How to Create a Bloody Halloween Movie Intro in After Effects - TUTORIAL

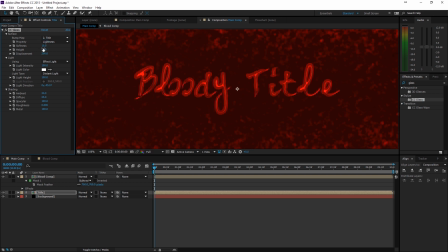641s
and just remove the softness maybe something like 10 should work and a height of five all right now we can also add a drop shadow if we want to to give it some depth so add a drop shadow and a distance of something like 10 move it a little bit like so okay
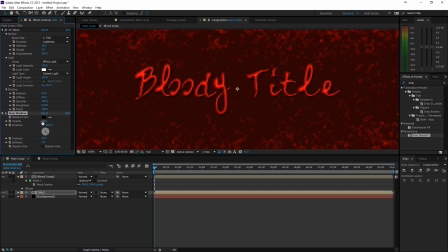660s
and we get a softness of something like two or three and there we go we have some shadow we can actually maybe a little bit more something like 12 all right double it on and off we get some depth in there so that's also pretty cool I'm actually going to scale up my
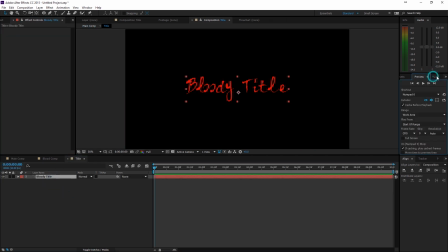677s
text I'm going to get into the composition for my text and just make it larger move
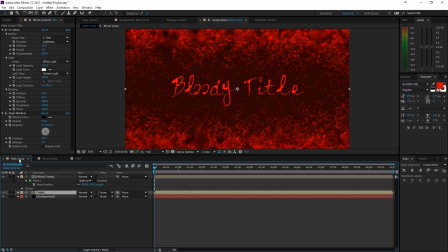685s
it to the bottom a little bit and go back to that comp okay so now it pops a little bit more
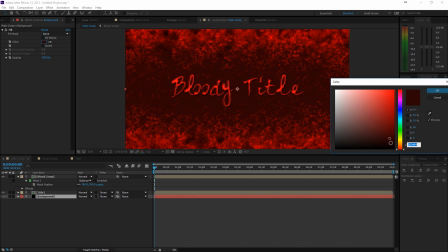691s
and for the background I'm going to make it even darker so the contrast between the
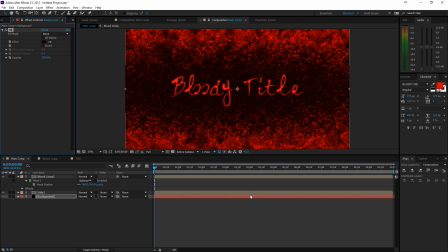696s
title is big enough so now we get something like this and we can right-click adjustment layer and add a vignette yet and again the ellipse tool double click on it subtract
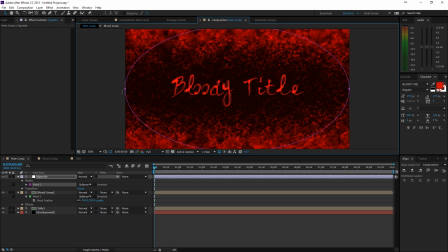711s
it and you can show it by clicking on this one here now we get the mask and press F on the keyboard to feather it out go to effects color correction curves and bring down the curves like so so now the edges get a little bit
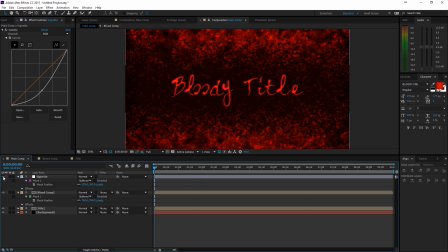726s
darker and we get this nice vignette and this just adds a lot more depth in the scene so I like to do that a lot in these intro
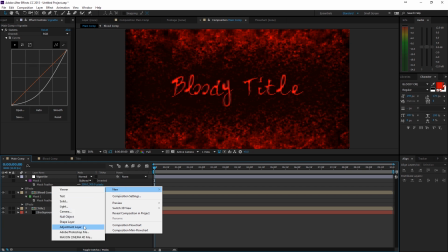734s
tiles and then right-click new adjustment layer again and do final
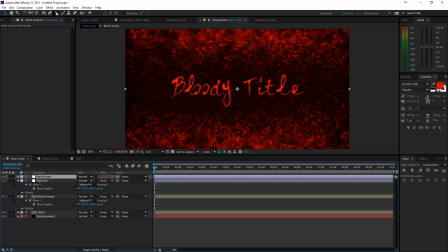739s
grade rename it to final grade and we can add an effect color correction and a tenth and maybe change the amount to something like 25 go to effects again color correction curves add some contrast in there so make this nice s-curve
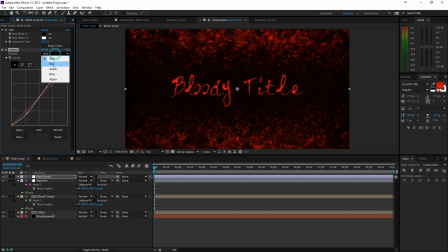756s
and then we can play around with everything else so and he wants to to remove some greens add greens that's not actually what I wanted to do I just wanted to add a little bit of blue in the shadows like so there we go
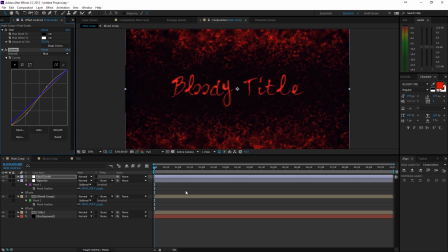775s
looking good okay so a pretty cool intro now we only have to reveal our text because right now it's just sitting there now what we can do is actually go to the effects and presets again and for the we are going to search for linear wipe and we're going to drag this on
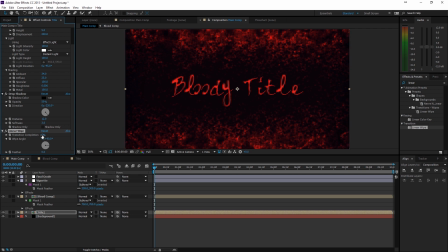793s
our tile and if we're going to try and remove our text you can see if you increase the value for the transition completion it's going to take away your text we want it to be the other way around so now wipe angle instead of plus positive 90 we're going to change to negative
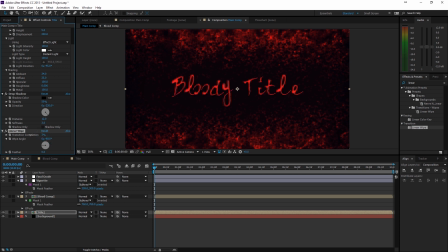812s
90 and that way if we decrease it it's actually going to reveal the title so now we have something like this so set the transition completion at 100% click on the stopwatch move two seconds maybe and decrease it
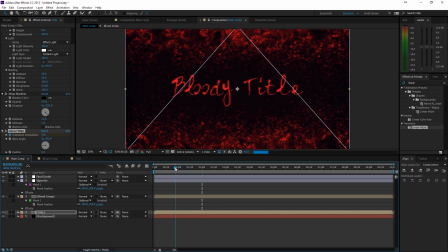827s
to zero and then go to somewhere in the middle and you will see that your text is cut off very sharply we can increase this with the feather so increase the feather there we go and now we have a nice fade if you
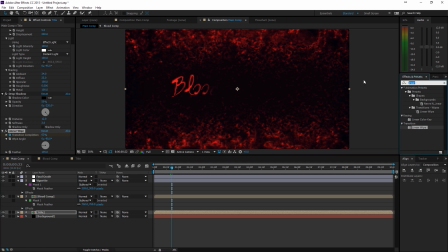843s
like that that's fine but if you want something more you can also add the rough edges effect again on top of your title and then you will get these nice rough edges of course so scale play with the scale to something like 50 also increase the complexity maybe to something like 6
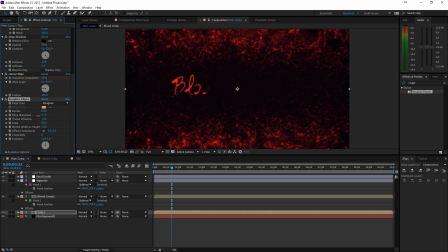861s
remove the sharpness to something like half and increase the feather maybe even more so you can actually see the fractal actually I'm going to increase the scale